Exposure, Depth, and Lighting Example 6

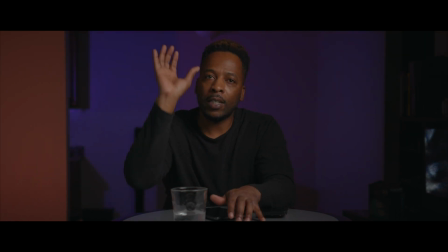(4:03)
Also in the back as well, I have a panel that's hitting the ceiling, and that's set to 5700, and that's hitting the ceiling to add a little ambience back there, and just so it won't be so dark, and in the corners and things like that.
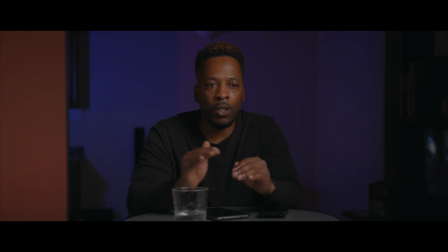(4:19)
Because like I said, once I bring it to edit, I'm going to bring those the shadows down, so it's going to be crushed. It's going to be crushed. But what I want to start doing, try to do now is let's start exposing correctly,
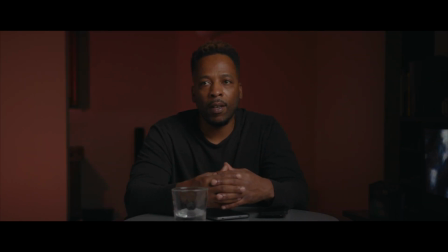(4:37)
while we're on set, and then take it to edit, and then, like I said, crunch the blacks. So I'm just going to kind of test this out and kind of see how that is. But yeah, that's basically our setup. That's all the lights we have back there. 2 in the back. We got a bounce here.
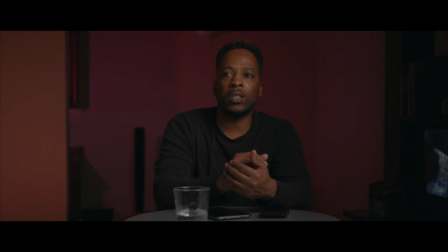(4:54)
We got the little LED over here that's hitting that splash of the wall. and just kind of doing a little separation. So we got the table as the foreground, then we have me as the middle ground, and then we have the back as the background. So I'm trying to, not only do the contrast,
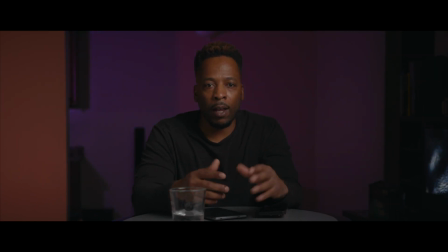(5:14)
the white balance, and now I'm gonna do like more framing and foreground and things like that. So that's what I'm kind of working on right now. So we on the Canon C300,
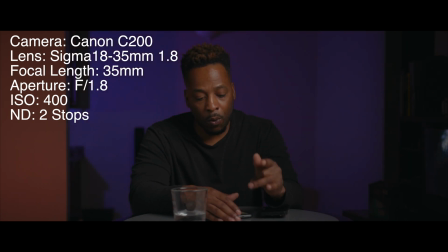(5:27)
and we are at 1.8 f-stop. 1.8 f-stop. And the reason why I want 1.8 is because I want it blurry in the back. So when you're blurred in the back, it kind of gives you that separation from the background versus if,
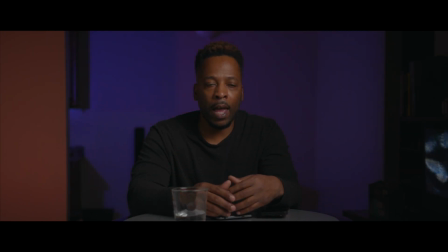(5:47)
me and the background's the same, aperture, then, you wouldn't see any separation. So therefore I brought the f-stop down to 1.8 and so I can get the blur in the back. And that's only because of the distance that I am and able to shoot from here to the back of the wall.
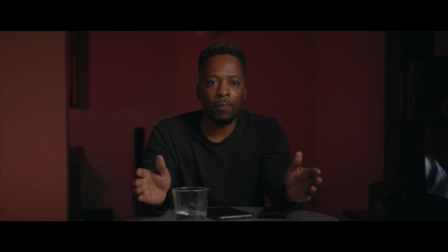(6:07)
Now, if I had a much more space, then what I can do, I can go to my typical 2.8 f-stop that I usually do, and then I could just go ahead and move myself forward and move the camera back. But where I'm at now, I can't go up anymore, and my camera can't go back anymore.
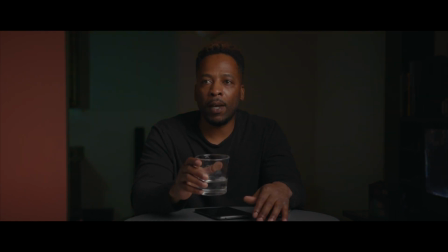(6:25)
So yeah, that's where we at, man. And we at ISO 400. So what I want to do also, because they did say change it to ISO 800. So I'm glad I caught that. So what I want to do is I want to stop it here, restart it again, and I'm gonna change my
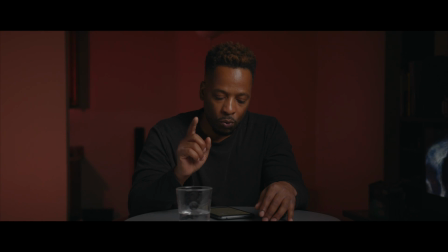(6:43)
my ISO to 400. Excuse me, to 800. All right. So let's go ahead and stop it here.
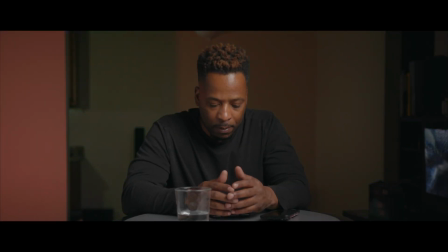(6:57)
My ISO is at 800 right now.
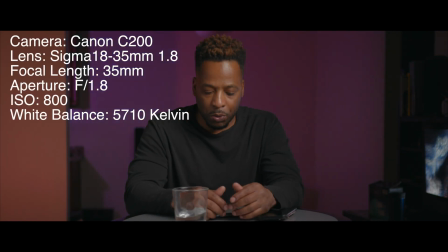(7:02)
So what I want to try to do is see, maybe do we do, only because it's bright right now, it's looking real rich, but maybe do we do a f-stop, add an f-stop on there,
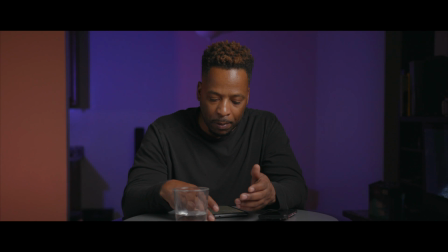(7:15)
excuse me, add a stop and ND filter. So I'm about to do that right now.
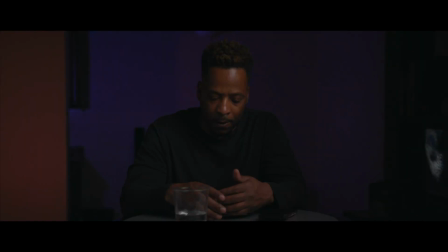(7:22)
I'm going to add one stop and ND on there, as I just did there.
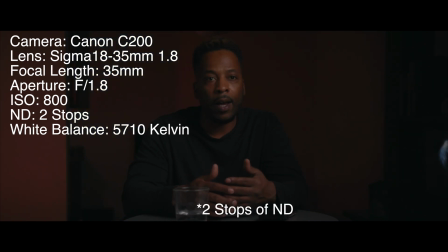(7:28)
So I added one stop at ND. I have it at 800 ISO. I have it at 1.8 f-stop, and I don't think I can go down anymore. I think that's the lowest I can go is 1.8 because I'm on the Sigma.
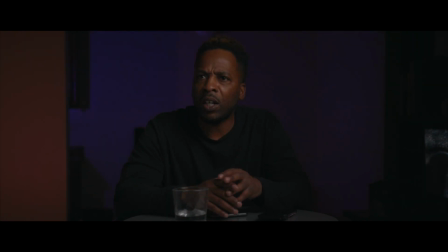(7:44)
I think if I had the 24, I'm on, and I'm on a 35 millimeter. So this 35 millimeter lens too as well. So 35 millimeter. I know on my 24 Canon lens, I think that goes down to like a 1.4, I believe. But
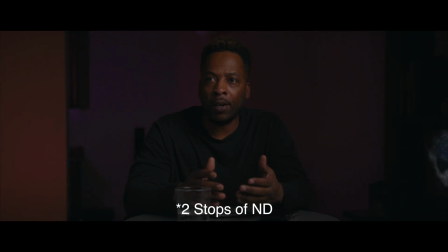(8:06)
I put a stop at ND on here. ISO is 800.